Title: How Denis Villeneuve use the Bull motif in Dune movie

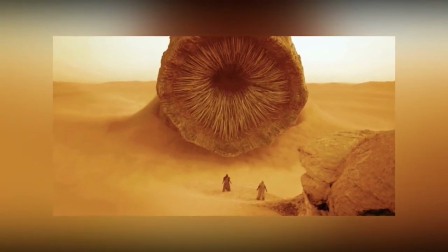0:00 The Dune universe is one that contains great stories of the rise and fall of a number of powerful figures,
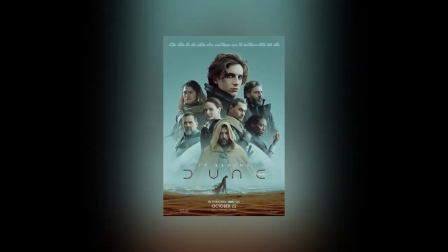0:06 and the characters who are the main focus of the movie are no different.
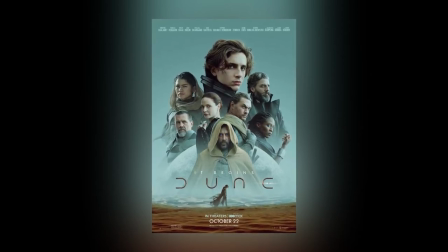0:10 I've seen the new Dune movie twice now, and something that struck me was how Denis used symbols to often foreshadow events or set the tone.
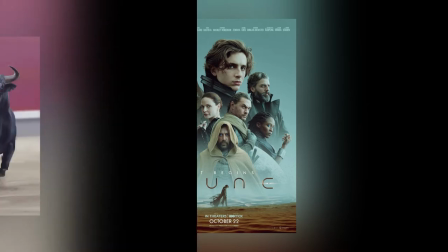0:18 One that stood out the most was the use of a bull. Throughout the movie, there are several scenes that contain a bull.
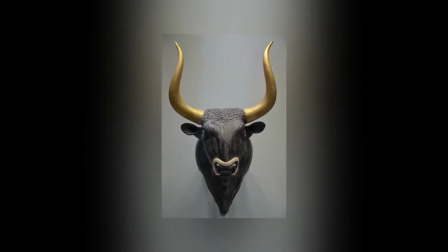0:26 We see a taxidermied bull's head many times, and also a miniature statue of a matador and bull from different angles.
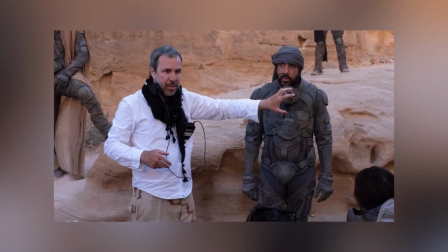0:33 So, what exactly is the bull, and how does the director use it throughout the movie to express the tone of a scene?
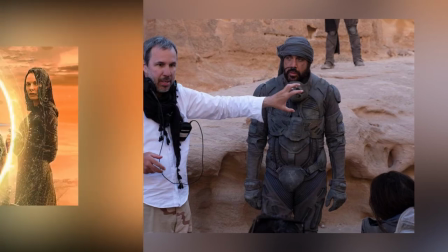0:40 If you were paying attention, you'll have observed that the bull is only ever used in connection with House Atreides in the film,
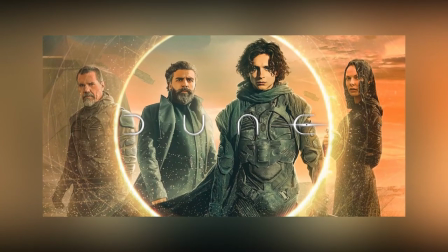0:47 which is the house our protagonist Paul belongs to.
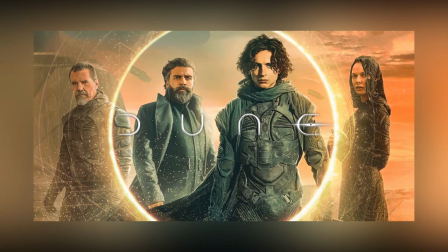0:50 It is often mistakenly mentioned by some that the bull is the symbol of House Atreides, This is incorrect.
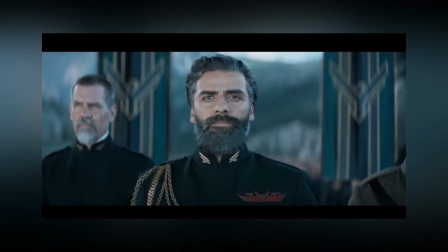0:57 The actual symbol of House Atreides is the red hawk. If that's the case, then what exactly is the purpose of the bull?
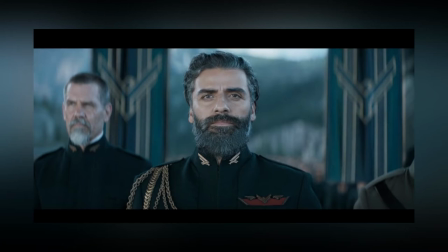1:04 To understand, we need to go back in history a few years before the setting of the movie.
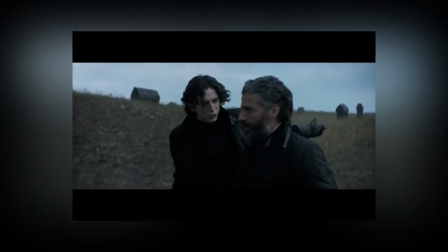1:10 In the movie, Paul briefly argues that his grandfather fought bulls for sport, and so he should be allowed to take more risks.
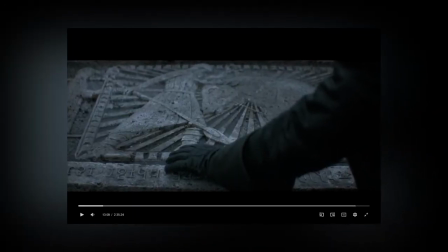1:17 His father replies, saying, And look where that got him, implying that bullfighting led to his early demise.
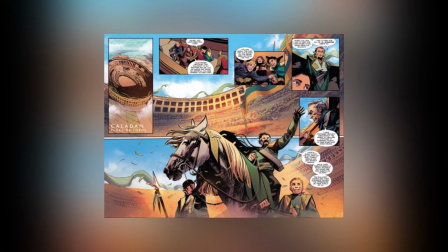1:24 Many years before the time of the movie, the old Duke Atreides was known to fight bulls for his occasional public spectacles,
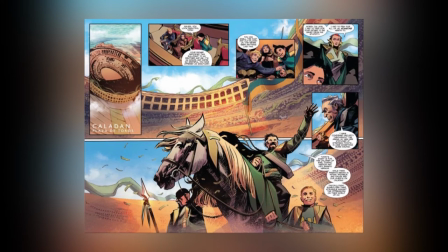1:31 and even had a stable of Seleucid bulls on his planet of Caladan.
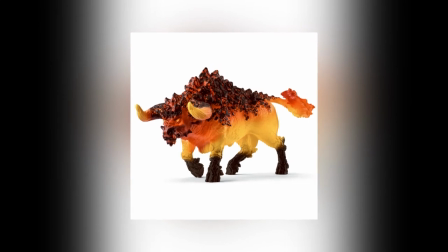1:35 The Seleucid bull was an extremely fierce creature, and was not only massive in size,
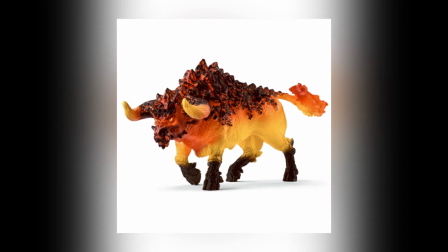1:41 but they also had a bat covered in sharp spines, which posed a danger to predators, along with multiple horns.
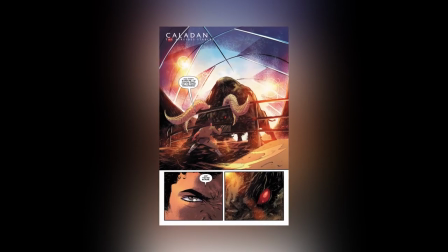1:47 That being said, it seems the bullhead from the movie may have been more like the bulls of today,
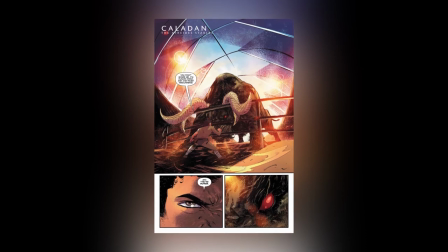1:53 considering it only had two horns as opposed to the many horns typically associated with a Seleucid bull.
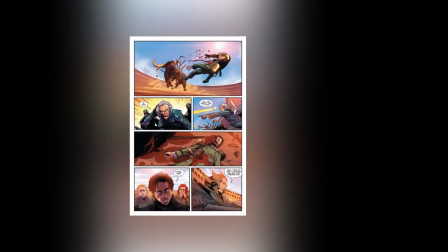1:59 Despite the old duke being an expert at dealing with and defeating these ferocious beasts, he wasn't so lucky on one particular occasion, when he was mortally wounded.
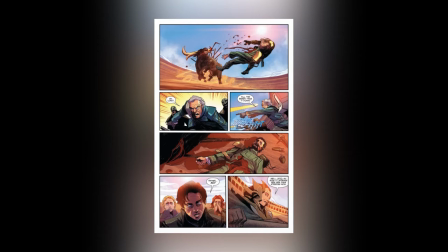2:09 The bull that killed him was then slaughtered and its head hung up on the wall in the Atreides' home on Caladan, eventually making its way to Arrakis.
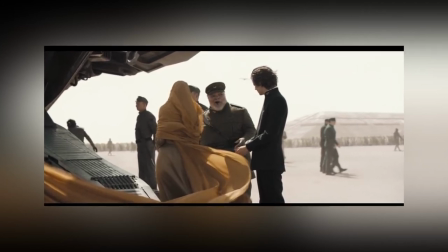2:17 So what purpose does that serve in the movie. Why don't we take a look at a couple of scenes in the movie where the bull appears.
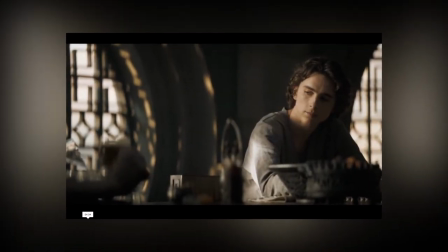2:24 The first time we see a bull is about 10 or so minutes into the movie, whilst Paul is having breakfast with his mother.
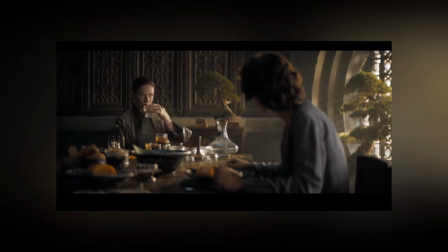2:31 The scene is quite important because it is the first time we hear of and see the use of the voice,
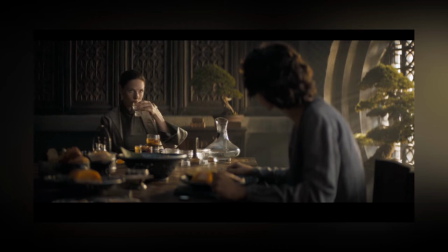2:36 the power used by the sect known as the Bene Gesserit to control the actions of others.
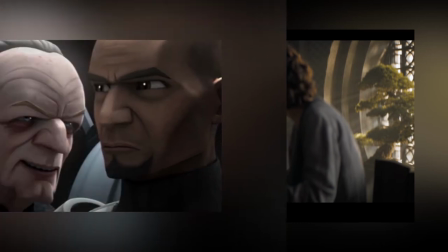2:41 Think of it as more of a powerful form of the Jedi mind trick if it were used for mind control.
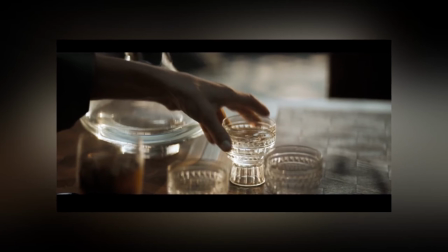2:47 In this scene, Jessica is testing her son's ability to use this power, and as he tries to use it,
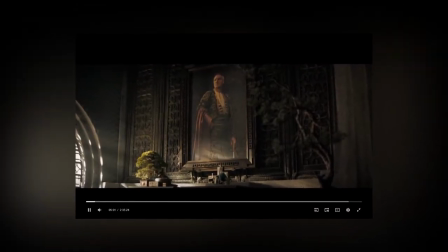2:53 the camera shifts focus to the portrait of the old duke, and then to a miniature statue of a matador holding a muleta.
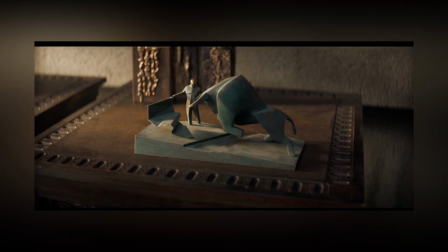3:00 This seems to symbolize how the voice can be used to control the actions of others, much like how a matador uses a muleta to control a bull. However, just like the old duke failed to do this on his last attempt, Paul fails to use the voice successfully, only partially managing to get his mother to give him a glass of water.
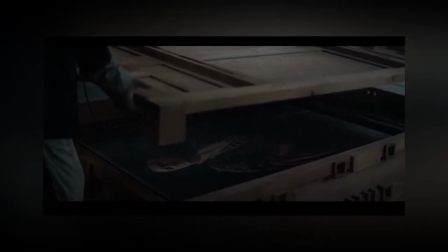3:19 The next appearance of the bull is when both the taxidermied head and the portrait of the old duke are being packed away and being prepared to ship off to Arrakis.
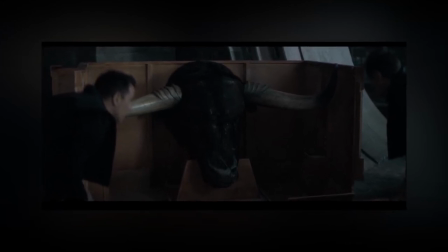3:28 This clearly represents the end of the Atreides' time on Caladan and the beginning of their journey on a new planet as they leave everything they have known behind, including the graves of their ancestors. The miniature bull appears again after the Atreides have spent a day or so on Arrakis.
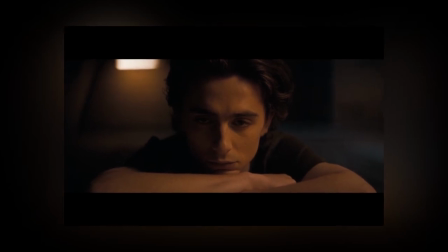3:44 After a near-death experience and his first encounter with Spice, we see Paul looking over the miniature bull in Matador as he seemingly ponders the future.
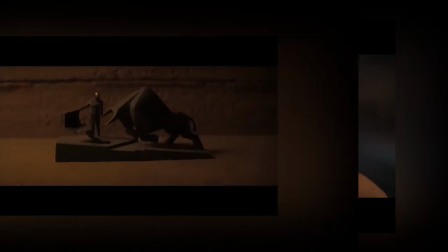3:54 However, this time, we see the statue from a different angle, no longer conveying control but imminent doom.
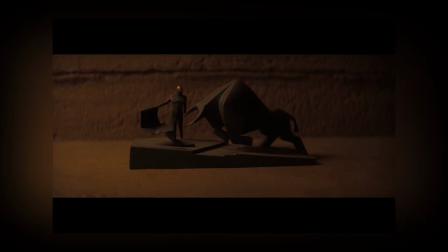4:02 From this perspective, it is clear that the Matador cannot escape the bull rushing towards him, even though he can see the danger. In the same way, Leto, Paul's father, can clearly see the danger that his family is in, but can do little to nothing to avoid it, much like the matador.
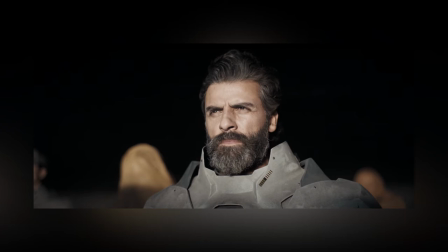4:19 This realization blossoms into reality a few minutes later when House Atreides is attacked not only by their old rivals and former owners of Arrakis,
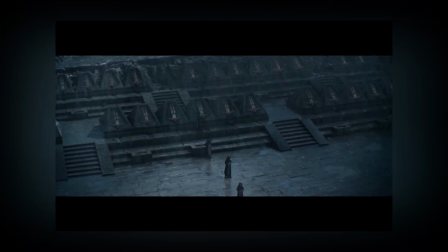4:27 the Harkonnens, but also by the infamous armed forces of the empire, the Sardaukar. There is no escape for the Atreides, and no one who will avenge them,
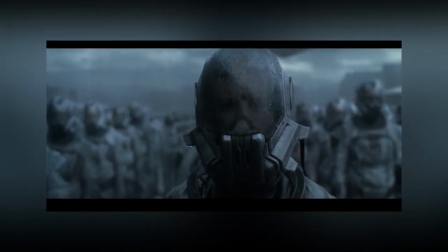4:36 as no one will know the truth of what happened to them being that they are on a planet without satellites and a planet where the natives are known to be hostile.
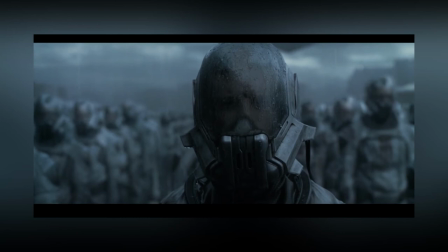4:44 The next scene with the bull is of the giant taxidermied bull's head in the dining hall. We see a naked Leto slumped in a floating chair unconscious.
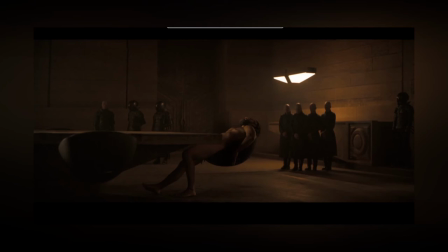4:53 As he slowly regains consciousness, the first thing he sees is the bull looking down on him, as if to say, I've got you, just like I did your father.
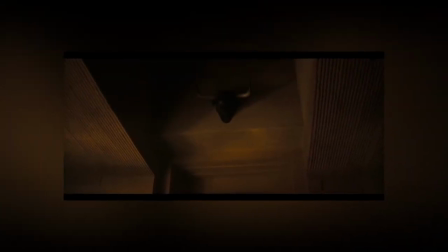5:03 It's as if the bull is looking down on his failure to protect his family and silently laughing. This not only forecasts the end of Leto, but from the Harkonnen's perspective, the complete end to the house Atreides.
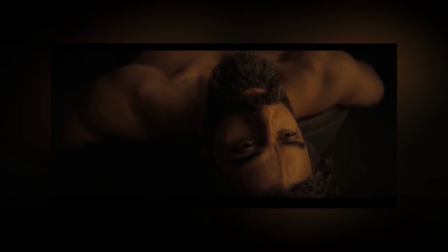5:15 The Duke Harkonnen pretty much says so a few minutes later as he looks down at a slumped and dazed Leto.
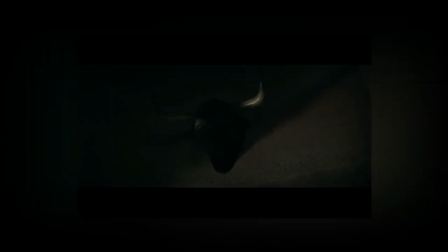5:21 The last time we see the bull is after the Duke Leto successfully wipes out the Harkonnens along with their leader. Or has he? We see the bull looking down at his lifeless corpse as the sun rises on a new day. Leto didn't escape death,
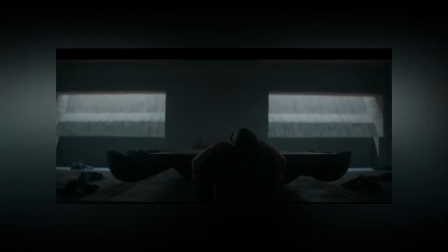5:37 instead dying thinking that he had wiped out the threat posed to his family, only for us to hear someone wheezing for breath.
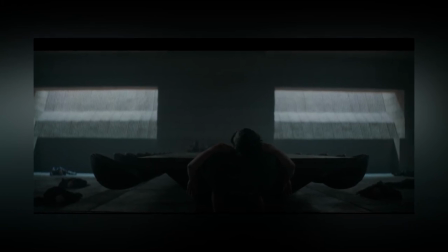5:44 The camera pans upwards, and we see that the Duke Harkonnen has survived after all. It seems that the House Atreides is still on the eyesight of the bull rushing towards them. Both bulls seem to represent an inescapable doom, but I wonder,
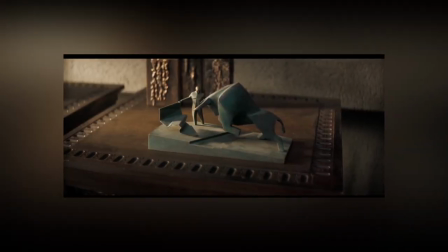5:59 does the miniature bull represent the bad circumstances the Atreides find themselves in, while the bull's head represents the Harkonnens specifically?
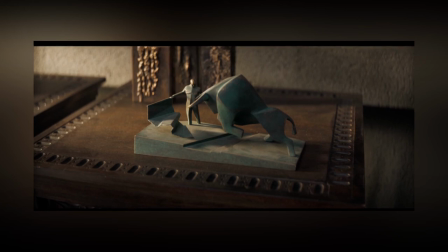6:06 Whatever the case may be, what is clear from how the cameras focuses on the bulls is that they have a purpose in the movie and seem to indicate failure or doom.
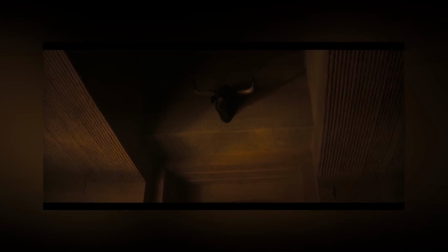6:16 This seems to tie in with a quote from the book Children of Dune which reads, Burning be on you, Atreides.
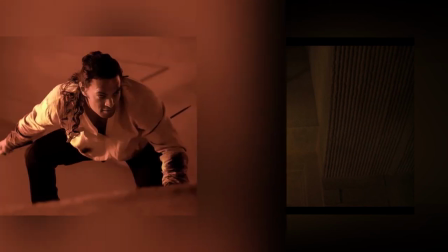6:23 You shall have no souls, nor spirits, nor bodies,
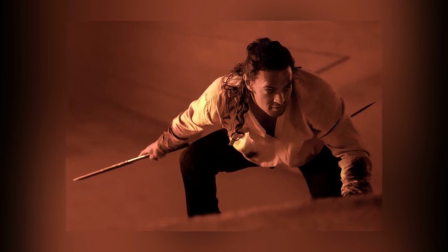6:27 nor shades, nor magic, nor bones, nor hair, nor utterances, nor words. You shall have no grave, nor house, nor hole, nor tomb.
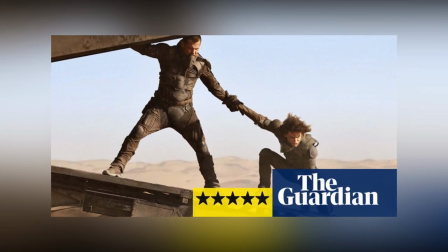6:40 Hopefully, you enjoyed not only the movie, but my breakdown of an interesting theme running through the movie.
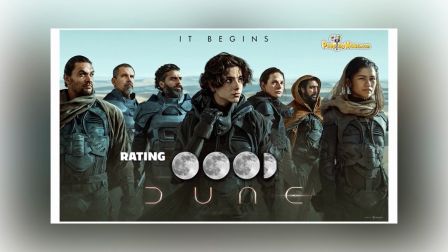6:46 What do you think about the purpose of the bull and what it represents? Do you agree with my observations, or do you have an alternative explanation?
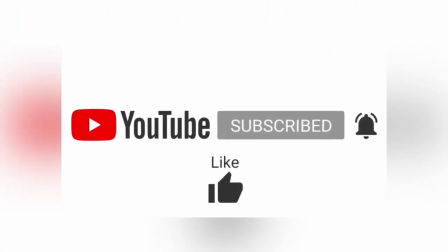6:55 Let me know in the comments below, below, and please don't forget to like and subscribe.